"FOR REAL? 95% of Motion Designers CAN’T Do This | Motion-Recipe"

This is the kind of rectangle I'll have. And there, where I've already decided
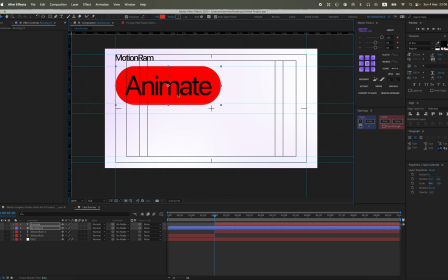(4:16)
that my first and second parts of these imaginary text lines will be located,
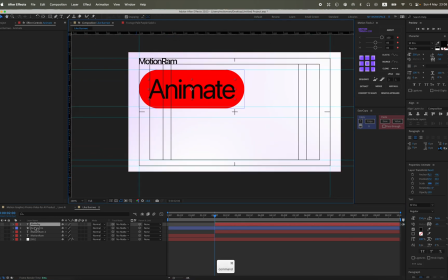(4:23)
that's actually where I place them at the start. I'll duplicate this rectangle with text and place it on the right.
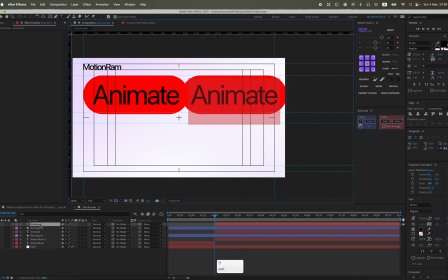The second text will be like Kurtza, and the full text will be animate like studio
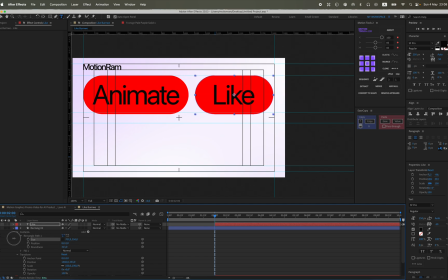(4:47)
burnwe or something like that. So basically, I slightly reduce the rectangle so that it has approximately the same margins as the first text in the rectangle, but it's not necessarily there.
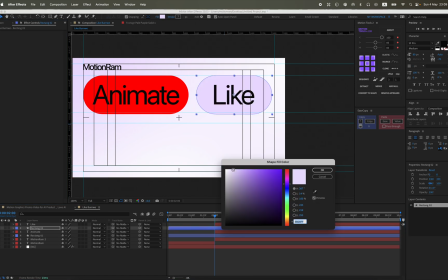(5:05)
It's not very noticeable in principle, so you can leave it almost similar.
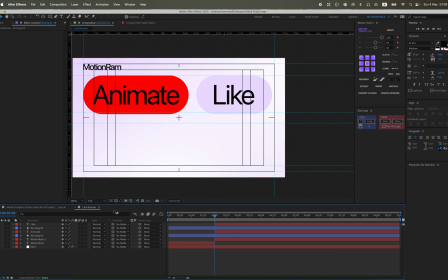(5:12)
And I'll make the color butts of this rectangle be approximately like my gradient, but a little darker
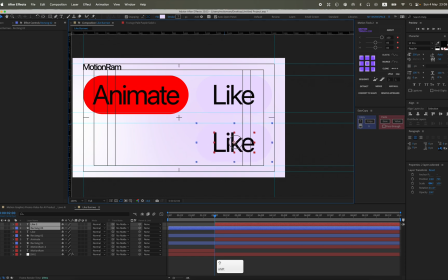(5:21)
to ensure contrast in case the text blends in. So basically, now the text is visible, the gradient, oh, the background's position has changed a bit, and it seems to blend in slightly.
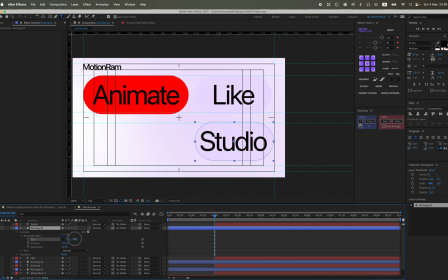(5:34)
To ensure there's still a difference, the text needs to be made a bit darker. The third text, as mentioned, will be Studio. I am also changing the size of the rectangle itself. I will also arrange everything, align everything, so that everything is neat.
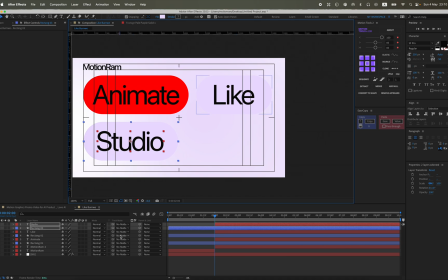(5:53)
And I will position it on the left side, already on the second guide.
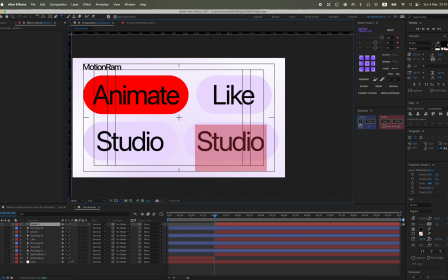(5:58)
Here, the text has shifted a bit due to the guide. It needs to be adjusted. So, this is the second text.
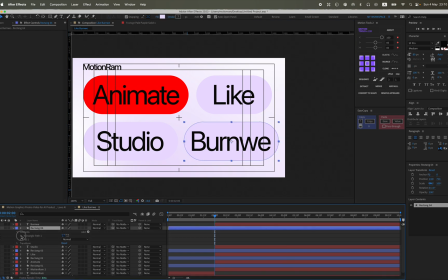(6:06)
Oh, more precisely, the third text and the fourth text are actually the name of the studio in which I took this design from Tikoi, for which I am very grateful to him. We came up with a cool animation design. Here, I am showing you how to do it all.
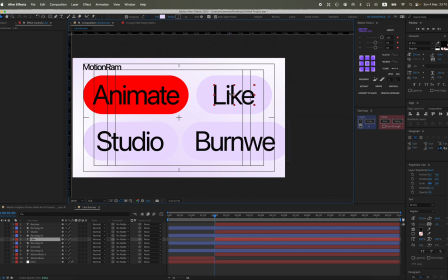(6:22)
Also, I'll position it a bit more to the right, and the distance between the rectangle of the first part, the upper part,
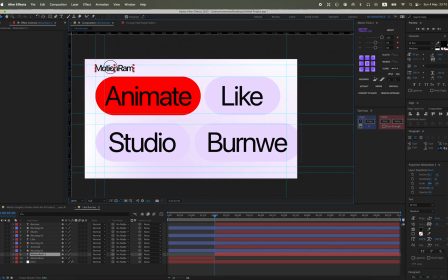(6:32)
and the second lower part should be approximately the same.
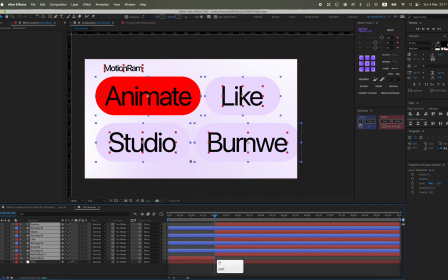(6:40)
And the distance between the first part and the second part should also be approximately similar to the distance with the text motion RAM,
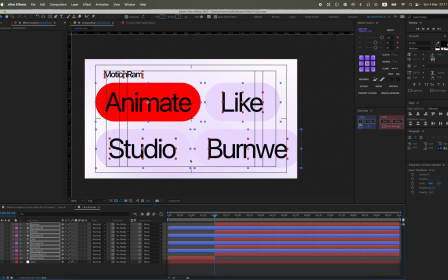(6:48)
so that everything looks more or less normal. I will also
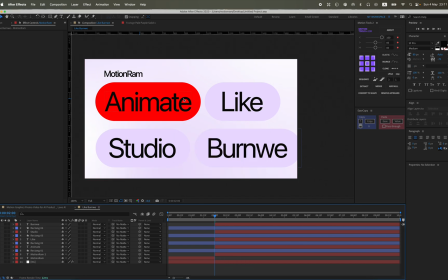(6:54)
select all, of course, select all these elements and align them overall down the screen so that the entire picture is approximately centered.
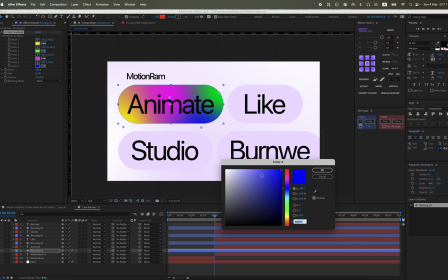(7:08)
Also, to highlight this first, large text, a gradient, needs to be added. I'll position it approximately like this. I will also change the colors. I'll change the colors to something
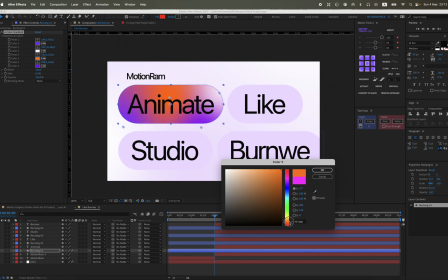(7:27)
stylish, but also contrasting so that it stands out. And with this, well, there would be such an emphasis.
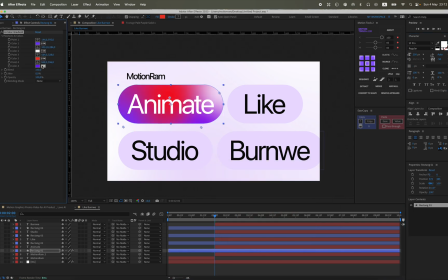(7:36)
And you can actually insert it there if it's going to be a real design. I don't know, for some project. This is just a great feature to highlight some text, to emphasize something.
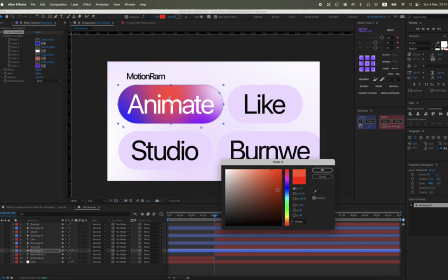(7:50)
So if you want to emphasize something, you can just change the text color to another and
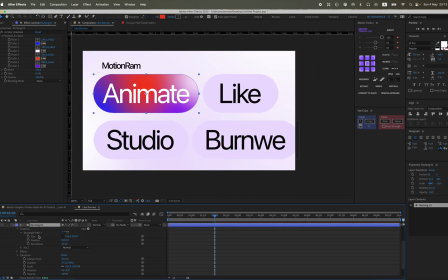(7:59)
give it a rectangle type of background with some colorful shade. I will also animate the gradients in the same way using wiggle. But here we have a small rectangle.
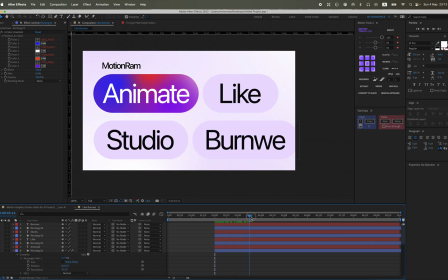(8:17)
Here, my values were approximately around 1,000. Here, the rectangle is small, so the values will be around 200, 300, 400.
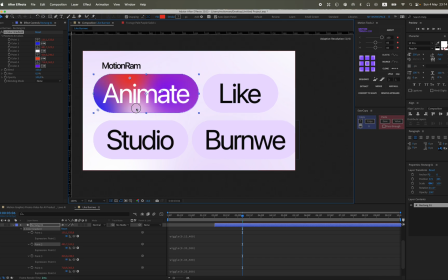(8:29)
But you also need to change the first value so that all the colors move in unevenly. This will create a much more interesting gradient animation.
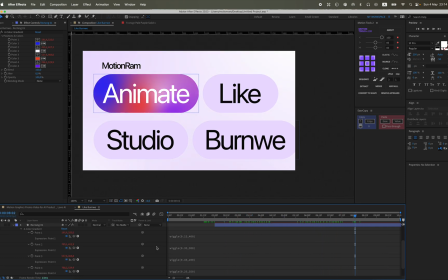(8:44)
The next step will be to create a stroke. We duplicate the rectangle and add a stroke.
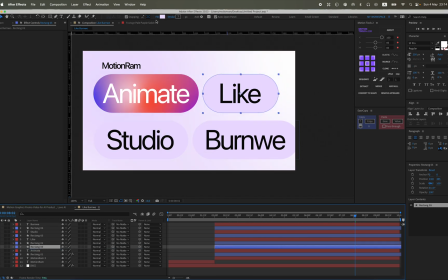(8:52)
And the color, I think I'll take the contrasting orange we have.
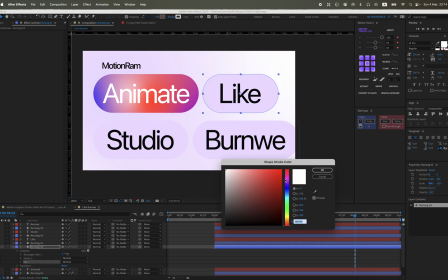(8:57)
We need to copy the exact color from our rectangle so that the colors more or less match.
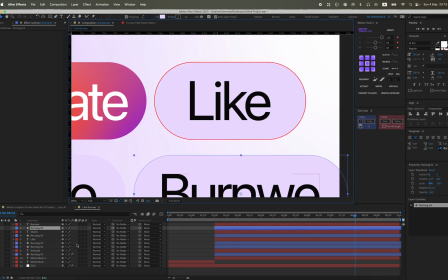(9:04)
That would be cool. Maybe I'll choose a different color. And for the other rectangles, I'll duplicate it. The same way, add a stroke, remove the fill, so it doesn't bother us.
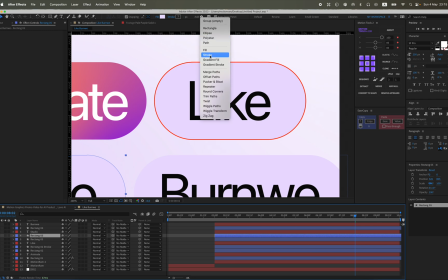(9:22)
But here the color will be white, and the stroke size for all three rectangles will be 3.
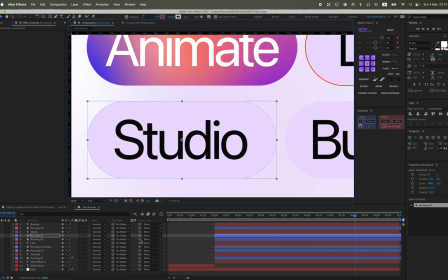(9:29)
3 in principle looks stylish, like not too big and not too small.
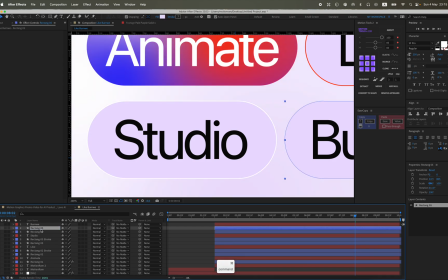(9:37)
This also, I think, comes from experience over time. You develop a certain visual sense and generally understand, well, what size is needed. Also, next, to create such a highlight, you can duplicate this stroke and add a Gaussian blur to it and
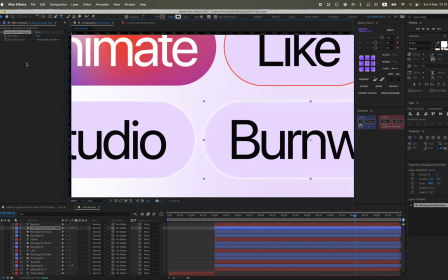(9:58)
perform a trick like increasing the stroke. Because if the stroke is 3, it won't be visible as any kind of glow. Now you can see that there is a glow. So you need to slightly increase the stroke.
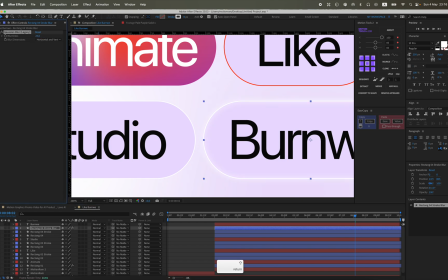(10:10)
For me, this will be a value of 8. And actually perform the same manipulation for the next 3, or rather 2 rectangles where we have the stroke for highlighting.
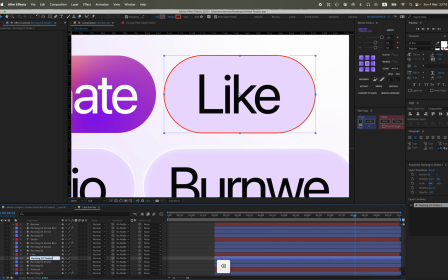(10:26)
But I don't really like this orange color. Still, we should choose another color like purple, blue, something like that. It will fit better into the overall picture, I think.
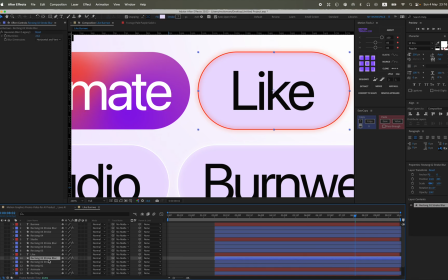(10:38)
If not, you can write in the comments that it's crap, and I won't do it like this anymore.
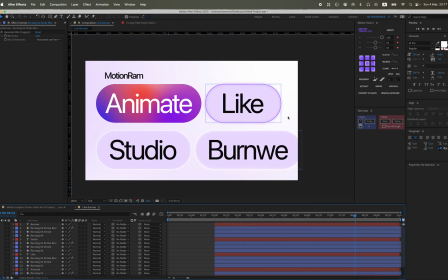(10:47)
Maybe. So let's move on to the first part.
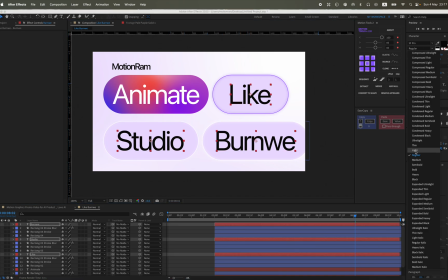(10:53)
Here we have plain text. Let's add a typewriter effect to it, and the animation graphics will be 85.
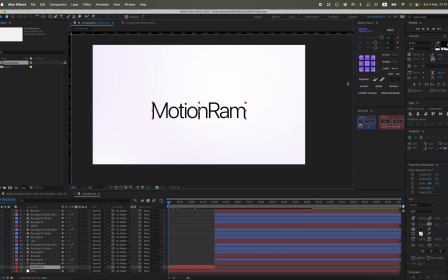(11:00)
Just a simple typewriter animation, like text appearing through opacity. And we will transition this text to our second slide.
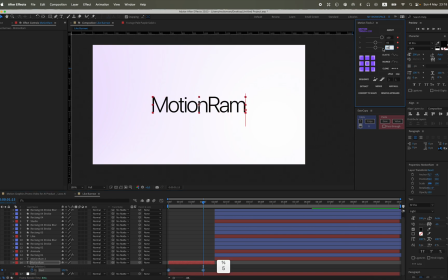(11:16)
So I roughly estimated with guides where I will move this text. I want to animate it by position, as if it will move up to the left. Let's set the first keyframe.
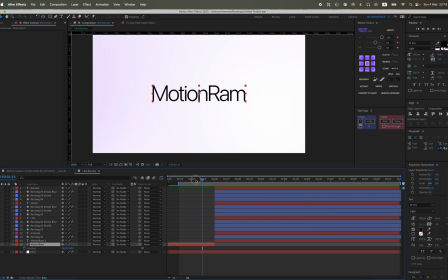(11:30)
The duration of the animation, I usually set the timing to 1 second and 10 frames.
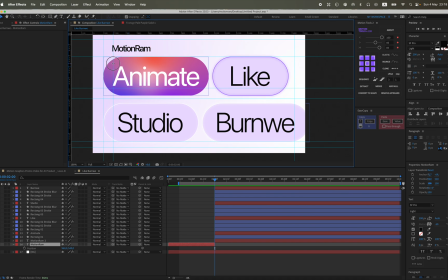(11:37)
That's quite a good timing. And on the second frame, I move the text up to the left like this. We'll see what comes out of this. The animation timing is of course 85.
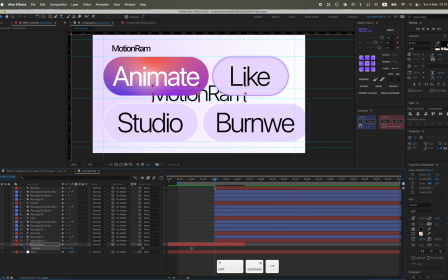(11:51)
This is quite an optimal animation timing, so it's not too fast and not too slow. I place it right at the highest point to get a cool match cut. So far, this is the movement we're getting.
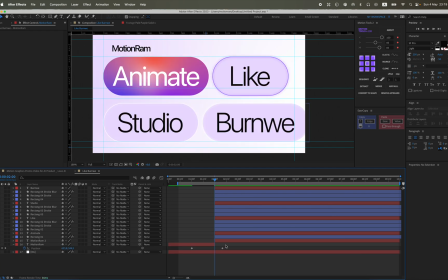(12:09)
And then I attach all 3 parts to the main text, meaning the rectangle stroke, rectangle evidence, and I attach it to the text because we will be animating the text itself to make it easier.